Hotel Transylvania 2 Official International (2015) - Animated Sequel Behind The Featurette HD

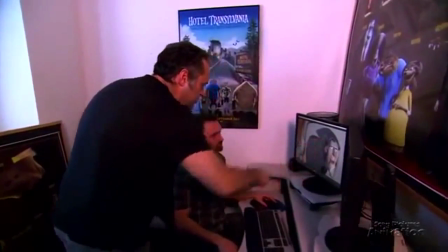252s
Director, Genndy Tartakovsky. Right.
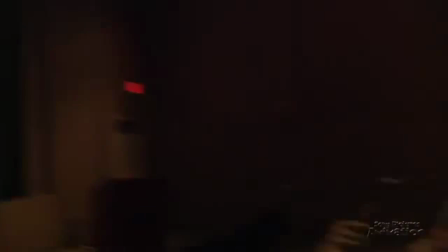256s
Our director, coming from a traditional 2D background with cartoony sensibilities influenced from classic films by Tex Avery and Chuck Jones,
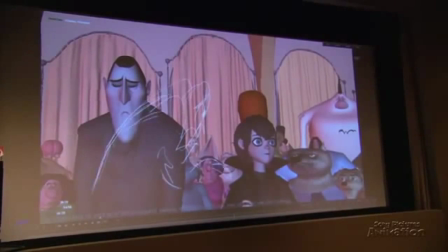264s
spent a lot of time drawing over top of animators' initial blocking passes in order to explore more push poses and extreme animation ideas.
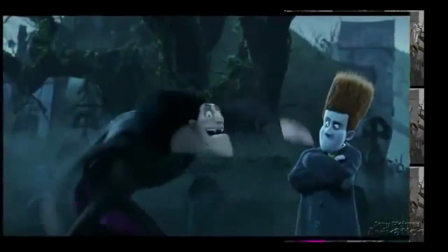276s
The process of drawing over frames allowed animators the freedom to be bolder in their posing and design their animation in ways that they might not have thought of before.
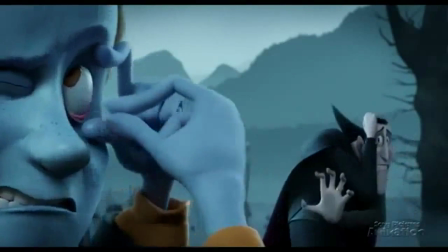286s
It also forced us to not allow ourselves to be limited by the rigs or rules of what the character may or may not be able to do in performance, In
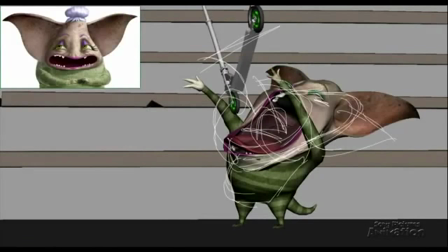293s
fact, animators became inventive in the use of deformers for shaping the 3D model and rig into the exaggerated poses and strong silhouettes represented
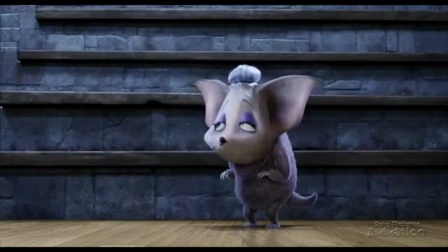301s
in the drawovers.
I didn't do that. You need to go.
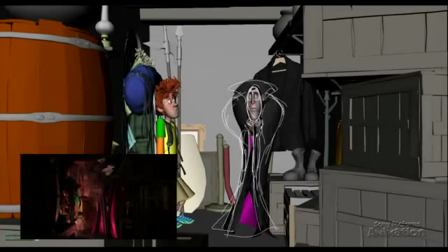308s No human has ever entered this castle, and if someone should see you, the safety of the hotel, the sanctuary, no one would ever come again.
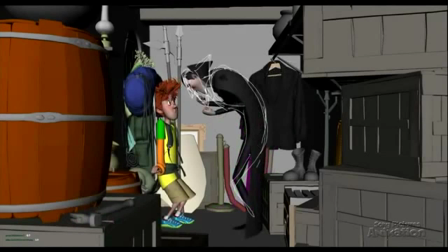320s Oh yeah, go for it!
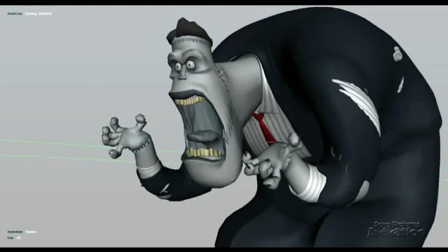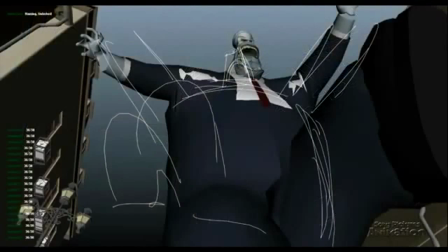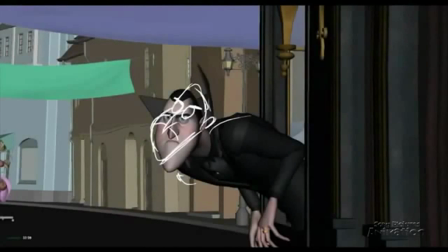336s
In many ways, we began treating Dracula as more of a 2D character, as if we were drawing him.
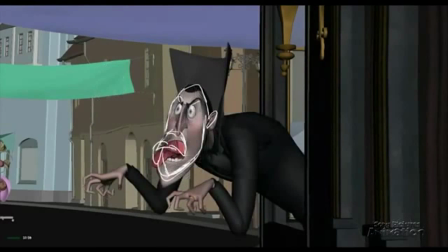343s
The shift in mindset helped to create a more designed approach for Dracula's animation.
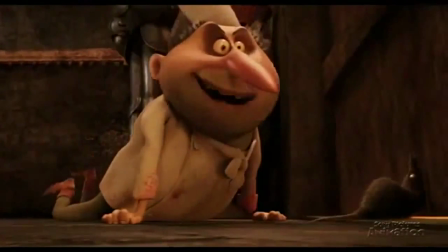348s You catch the human, and then I will make human pot pie!
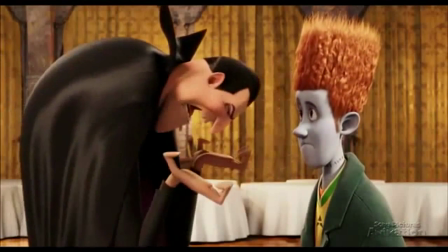354s
Through the use of exaggerated posing and snappy timing, accompanied with a strong composition and staging,
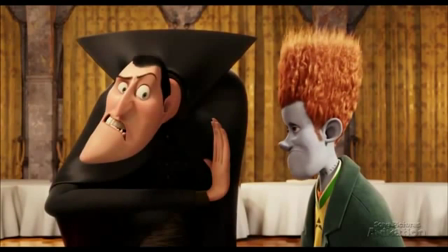360s
animators were challenged to push their animation farther than they were sometimes comfortable with.
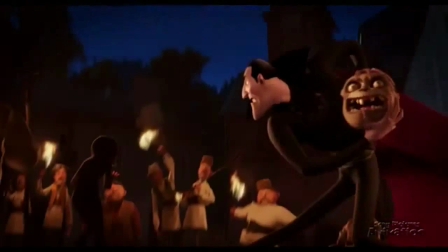364s
But in the end, we were able to achieve a fun, energetic style for Dracula that is rich in personality and at times unpredictably cartoony.
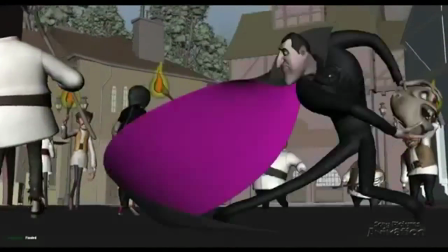372s
Many times during the film, it was necessary for Dracula to move in a supernatural manner throughout a scene.
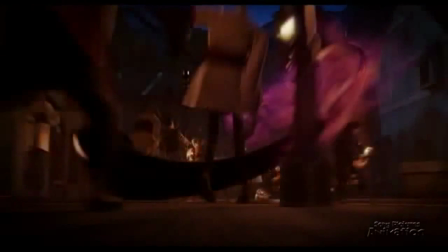377s
In each case, we gave Dracula a confident level of control and looked for unique methods to move him through a shot which we may not have seen before.
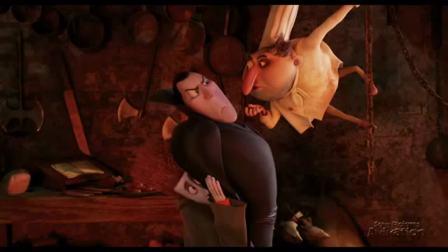384s
We animated each of these situations with a high awareness of energy, caricature, and design sensibility in order to make each shot special.
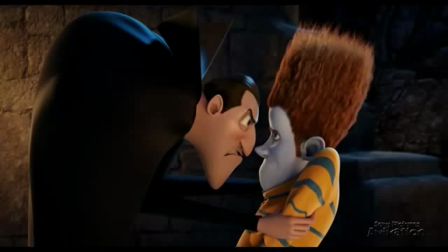392s
Dracula's cape even became a design element to enhance his performance in every shot which he appeared in.
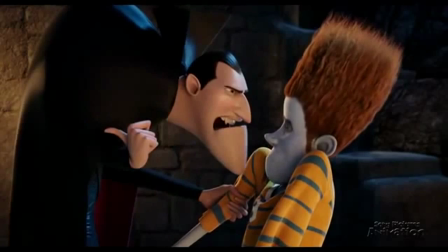397s
All of this provided Hotel Transylvania with a strong lead character in Dracula.